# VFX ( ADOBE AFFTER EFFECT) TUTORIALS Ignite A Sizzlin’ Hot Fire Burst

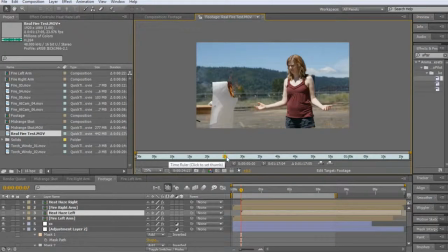(37:29)
And I wanted to get the reflections of light off of her body to see like a more actual, like, accurate representation of what fire is, but it was way too bright, so I couldn't pick up anything.
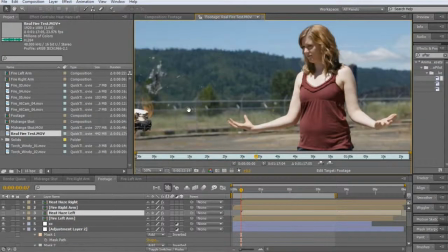(37:40)
But it did give me a decent representation of what fire looked like in this setting, such as that.
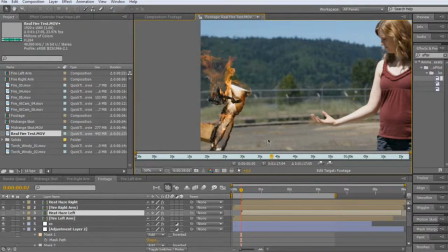(37:49)
I'll go ahead and switch between the two. And now, I'm no colorist, so I'm not that good at emulating this fire look, but I tried to do my best, and while still having it, you know, look cool at the same time.
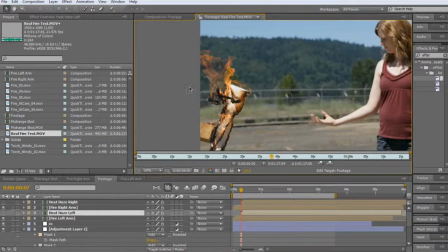(38:04)
Speaking of which, that's something I didn't do on the other video, is color correct the fire a little bit. It's a little oranger and a little less intense than the other fire I had.
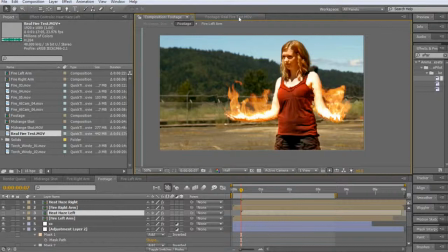(38:15)
But I'll go back and do that real quick. Alright, as you can see, I have the fire here.
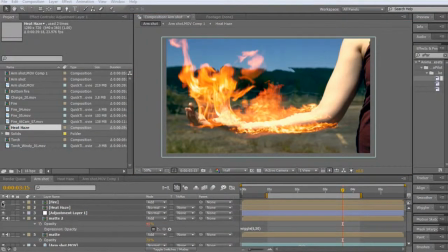(38:21)
I can completely turn it off and turn it back on.
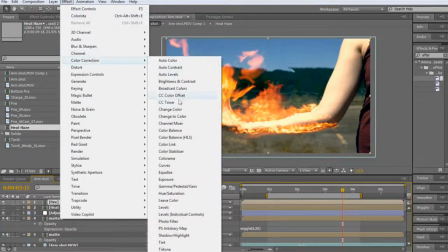(38:25)
One simple thing that I did to kind of make it a little bit more realistic than just added, I added a curve adjustment.
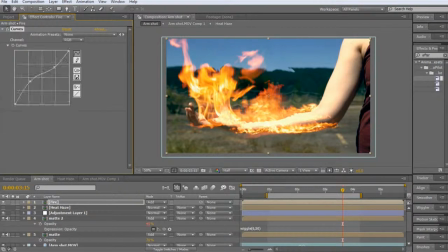(38:33)
I kind of blew out the shadows here and took down the highlights. Just kind of made it a little bit more, instead of completely, whatever. I don't know. I messed around with this for a while making the video in the first place, just trying to see what color combinations work the best.
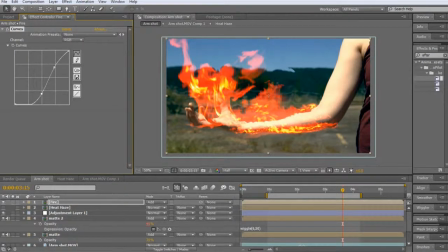(38:48)
Like, you know, this looks terrible right here. But that's the kind of thing that's for your own judgment. So you can test that out yourself. But yeah, at any rate, I hope you enjoyed this.
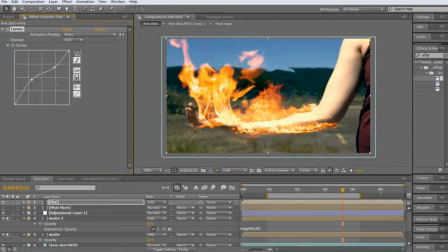(39:02)
I hope you got something out of it. I didn't go over every single detail, but a lot of that is just personal choice and how you want it to be. Like I said in the first place, it's a lot easier to be on a non-moving thing. You can move it. You don't want to have it moving too much, so if you have your actor just kind of stay as still as possible,
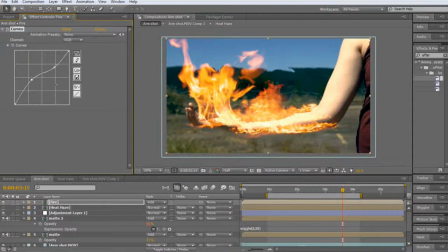(39:21)
it'd be much more convincing, because if you're moving your hand like crazy, you're just going to end up with fire that literally moves like this.
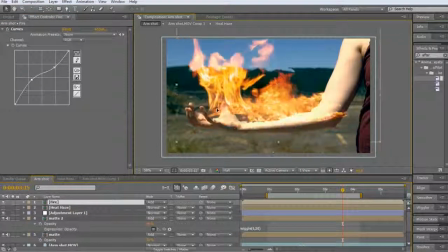(39:28)
It's with no waves or anything.
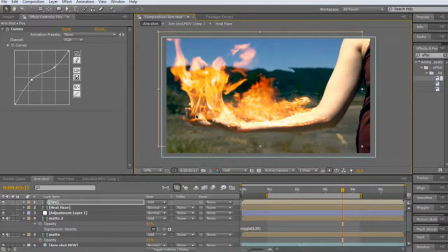(39:33)
The waves don't propagate through the rising air and fire. So yeah, enjoy. See you guys later.